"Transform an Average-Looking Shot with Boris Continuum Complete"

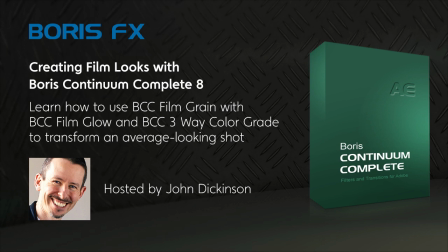0:00 Hi everyone, this is John Dickinson from MotionWorks, back with another After Effects tutorial for Boris Effects. And this time we're going to take a look at another example of how you can use BCC Continuum Complete 8 three-way color grade with film glow,
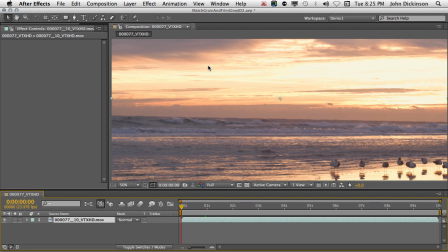0:14 and we're going to combine it with BCC match grain to enhance this shot. And this is a pretty nice shot of a sunset. So we have some seagulls down the bottom here, some lovely reflections.
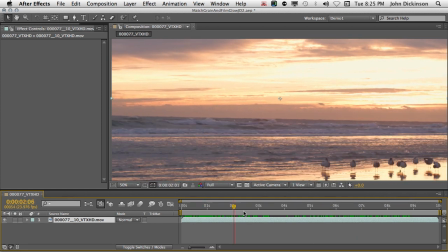0:27 But it can definitely do with some work. So the first thing we're going to do is add some grain to it to give it a more filmic look.
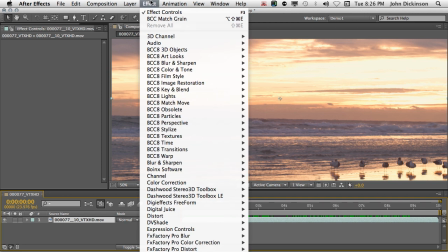0:34 I have the layer selected, so I'm going to go to the Effect menu and choose BCC 8 Film Style, BCC Match Grain.
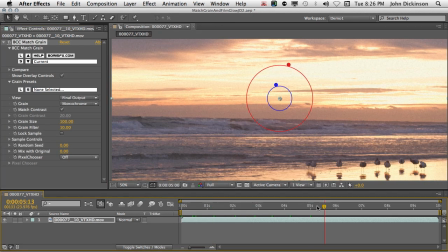0:43 Now the Match Grain filter can be used to either sample existing grain from one clip and add that to another clip, or you can use the factory installed Kodak grain signature files. And that's what we're going to do. So first of all, I'll come up to Grain Presets and click on this L box here, that's the load box.
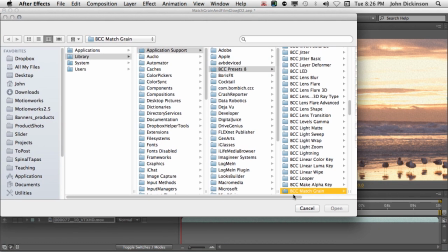1:01 And in the BCC match grain folder, I'm gonna choose
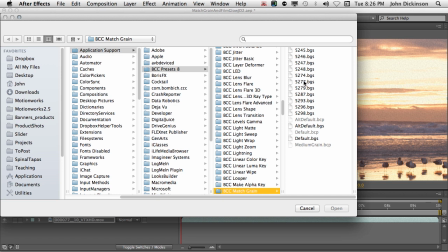1:07 5277, and that's from the Boris grain system.bgs. That gives me a much finer grain.
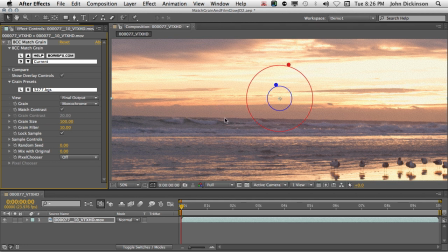1:15 Now you can view the grain just by itself without the distracting footage by going to the view menu and choosing generated grain.
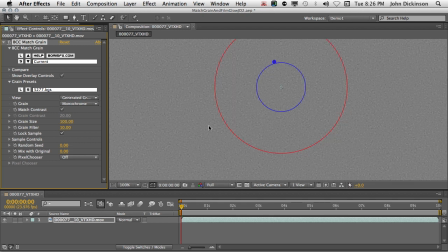1:24 Gives you a much better idea of how the grain is actually looking. I'm going to choose RGB instead of monochrome, and I'm going to change the size from 100 to 200.
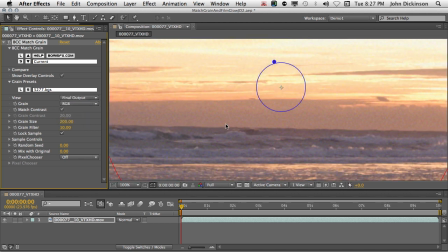1:39 And now look at the final output. And now our shot has a really nice natural filmic grain look.
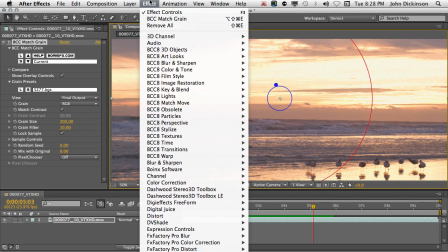1:50 Okay, next we're going to apply the glow. So once again from the Effect menu, I'm going to choose BCC 8 Film Style, BCC Film Glow.
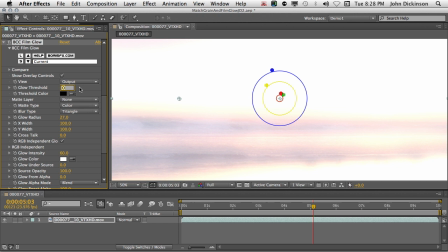2:00 And the first thing to do is to increase the threshold to 30.
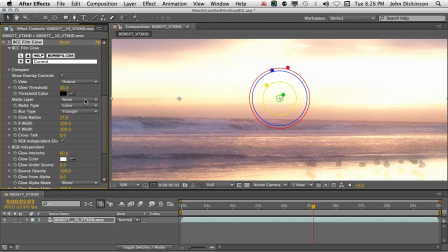2:05 And for the matte layer, I'm going to choose the layer itself.
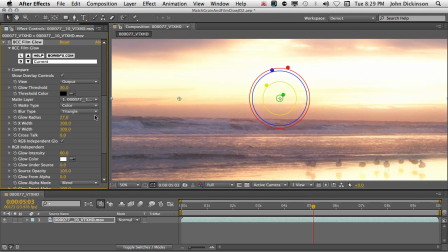2:09 And using the base clip as the matte holds back the glow in the darker areas, which gives us more depth. For the glow color, I'm going to click on the ink dropper, and I'm going to just sample this peach just in the edges of the clouds. You can see that's really giving that a nice warm glow. That's pretty much good to go.
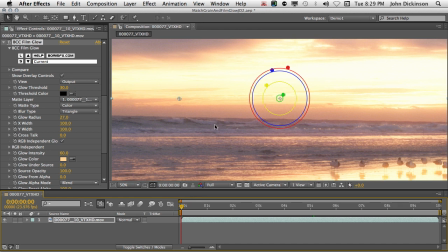2:28 Okay, so next we're going to use BCC three-way color grade to increase the contrast in the midtones. We're also going to warm up the midtones a little bit, and we're going to add a little bit of blue to the shadows and the highlights, and we're going to up the saturation.
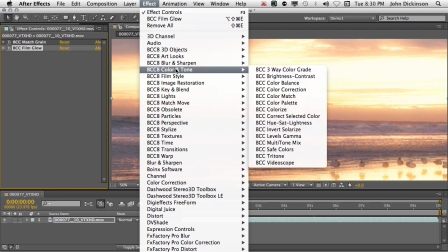2:43 So once again, from the Effect menu, I'm going to choose BCC 8 color and tone, BCC three-way color grade.
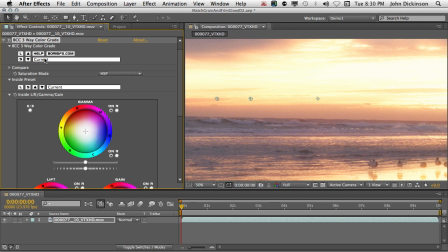2:53 Okay, so the first thing I'm going to do is choose a preset. I can do that by clicking on current at the top here and choosing warmer mids.
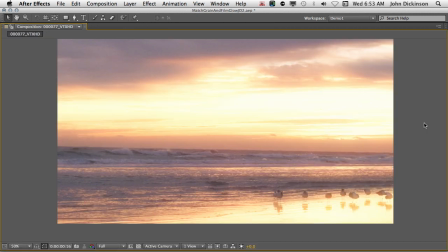3:01 Now watch what happens to the midtones in the shot when I choose this. Much warmer.
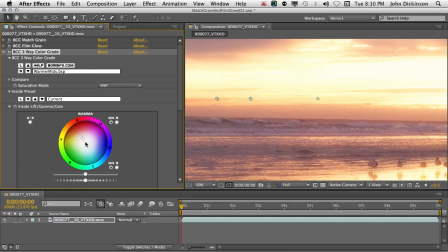3:06 And you can see here, the gamma sphere has the crosshair moved slightly towards the red. And that's why we're getting that extra red in the midtones. So by all means, come down to the spheres here and adjust them yourselves.
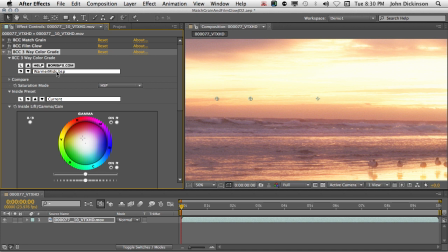3:19 But take a look at the presets because they can be a good starting point. Okay, next just come down to the lift,
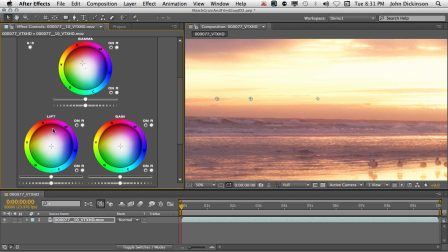3:28 and the lift color sphere controls the chroma in the shadows, and we want to add a slight blue tint to the shadows, so we can just click towards the blue part of the sphere just a little bit and watch what happens to the shadows.
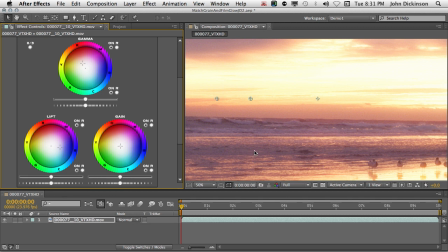3:43 You can see we're getting that nice blue tint in the shadows now. And we'll also add a little bit to the gain, which is the chroma in the highlights. And that'll give us a slightly bluish tint to the highlights. So let's just come over to the gain and just a little bit of blue in the highlights.
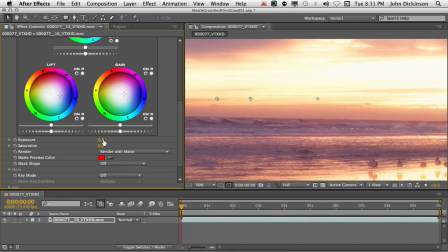4:00 Very nice. Exposure, I'm going to increase just slightly, 0.2.